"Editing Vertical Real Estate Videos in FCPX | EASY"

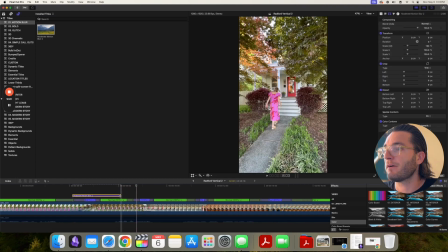I just add that over top of the speed parts and trim them down to cover the speed ramp.
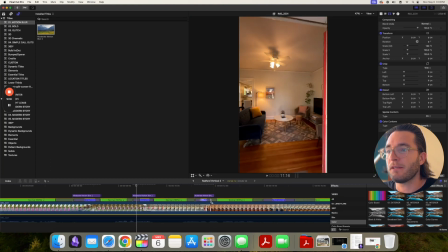I found that I like my speed ramps to be around a second long. So this one I'm actually going to slow down quite a bit. That's close enough.
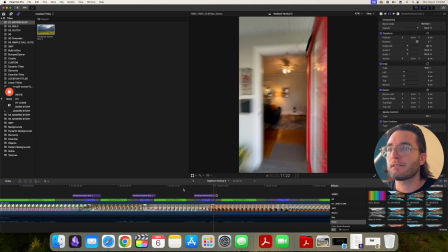I feel like that's just like a good pace.
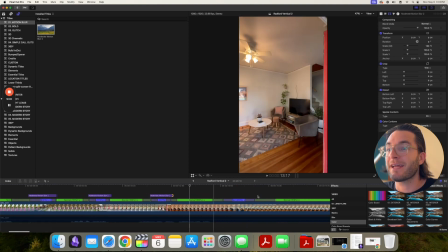A second, 1 second, maybe like two if you're going for like a really long speed ramp.
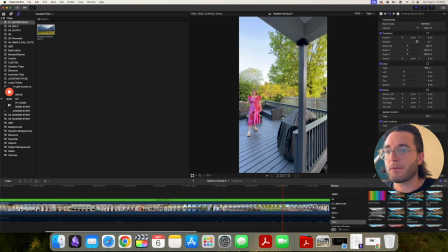Like I know I did a long one coming from the backyard back in through the house.
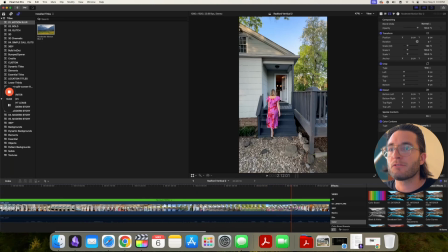So I've already seen all the house, so I don't really care to like slow down through any of this.
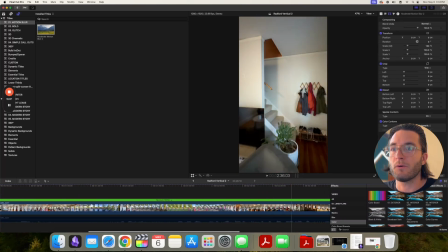So this is like a really long one going upstairs.
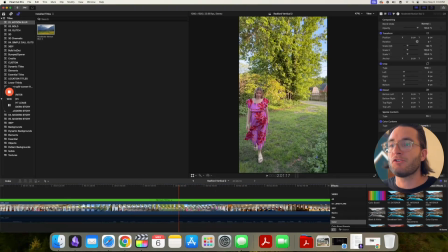And I might make that like a 2 or 3 second speed ramp just to make it
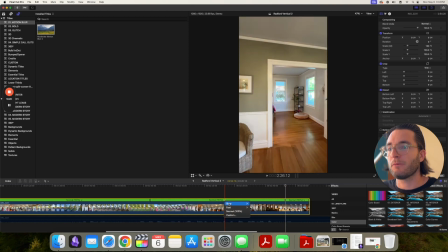look a little bit more natural. If it's too fast, it just looks jumpy.
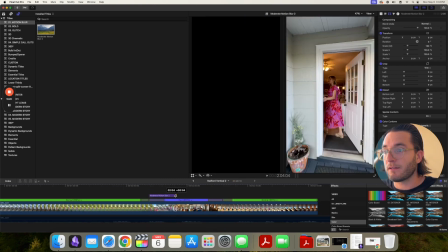So, and you can see it's probably a 4 second clip already.
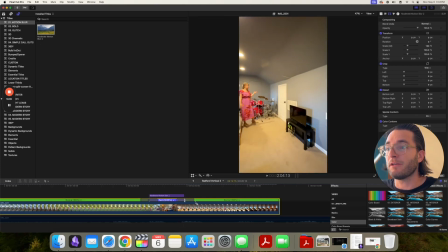So I can make that long one, that long speed ramp a little bit longer because you're just covering
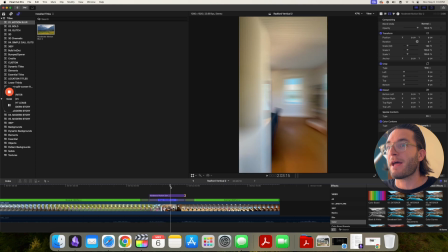so much space going from the backyard all the way up to the top of the house.
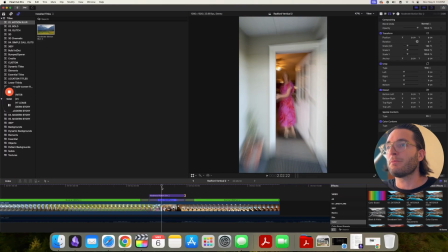And you could add little speed ramps and slowdowns when you're going back into the kitchen, but
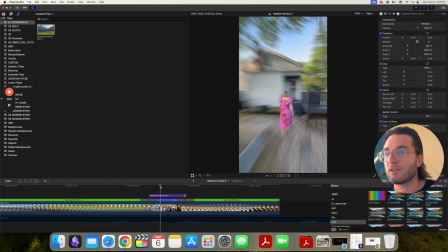you've already shown this once, so to me it's kind of pointless. I'm just going to speed all the way back up to the new part of the house, which is the upstairs.
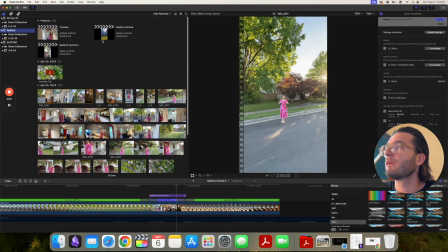And let me just go back to my original video and show you how that looks.
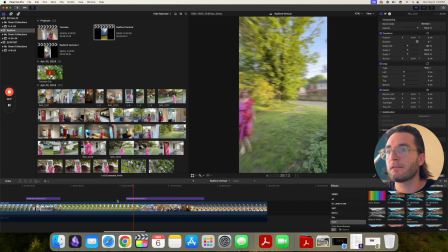So you can see this is a long speed ramp to get to the end. Boom, boom, boom.
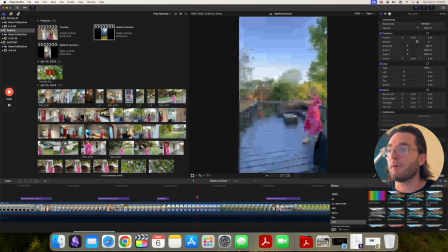So that is a case where I would have a longer one, but most of the time you can see these speed ramps are pretty short,
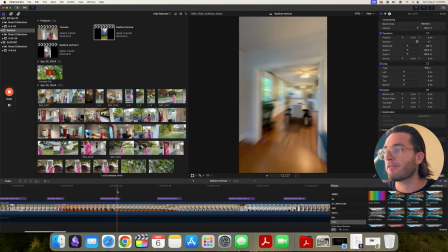a second and a half at the most.
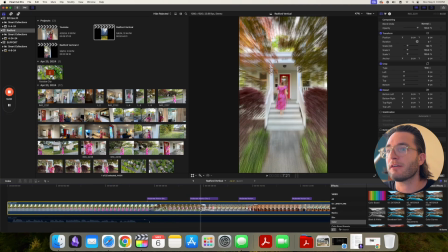And if you see your timeline like this, like say your Final Cut closes and you're like, oh my God, where did all my speed ramps go?
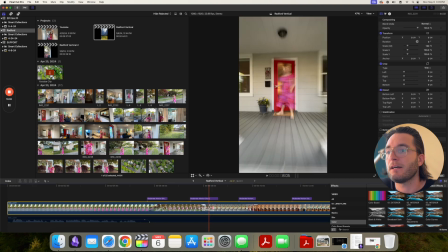It's not a big deal. You can get it back pretty easily just by clicking on your clip and going to custom speed.
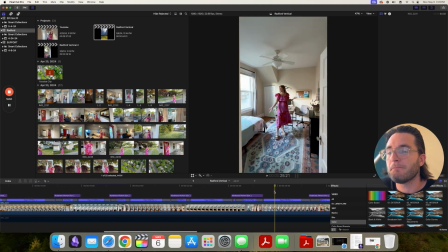Now I have all of your speed ramps back. So that's pretty much it as far as the edit goes.
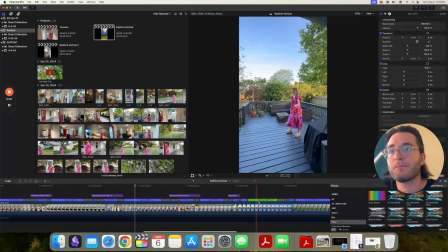I don't again, I don't make these overly complicated.
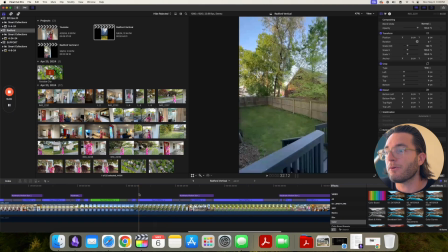This is just a little add-on for agents to do a quick little social media video.
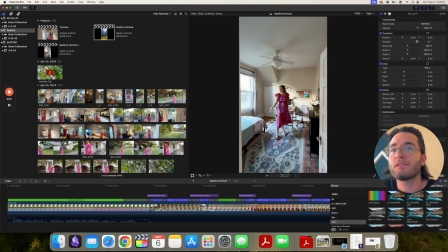So, yeah, I guess a couple things to note. I don't add any music to these either.
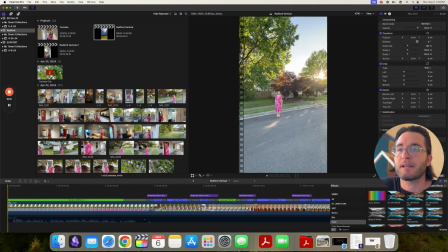Most of the time, the agent's going to put like a good trending song from Instagram in here. So, putting in a royalty-free song is a crappy royalty-free song. They're all kind of crappy, in my opinion. It's just kind of pointless. So, I keep it.
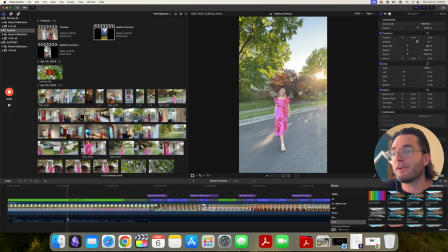I mean, I keep their agent's audio in here, obviously, but there's no song or music behind it.
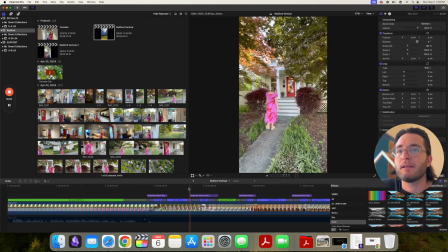Trying to think if I have any other tips.
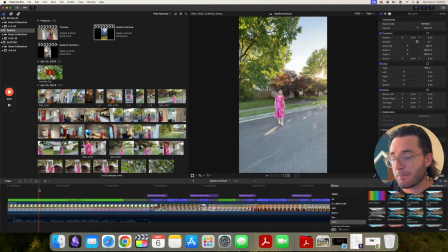I mean, I think that's pretty much it. It's a simple video. It's not complicated.
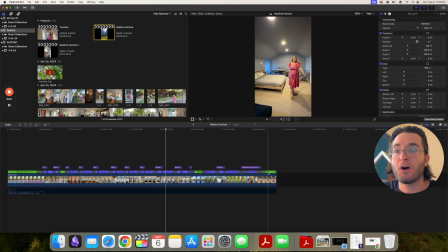It's one long clip with speed ramps added in there.
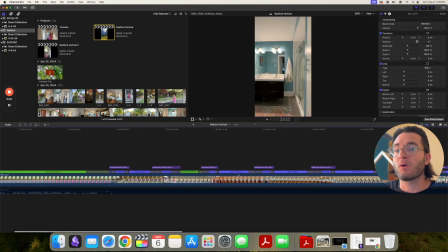So, honestly, the most difficult part of this video is actually filming it correctly. And again, I'll make another video on that. If anyone's interested in it, just leave a comment below and let me know.
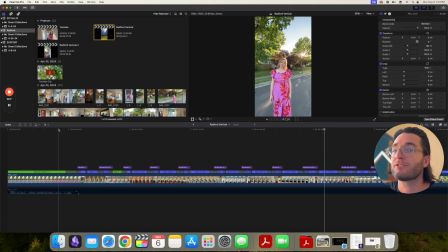But yeah, I hope this video helps. If you have any questions, just drop a comment and I'll try and answer them if I can. Thanks for watching.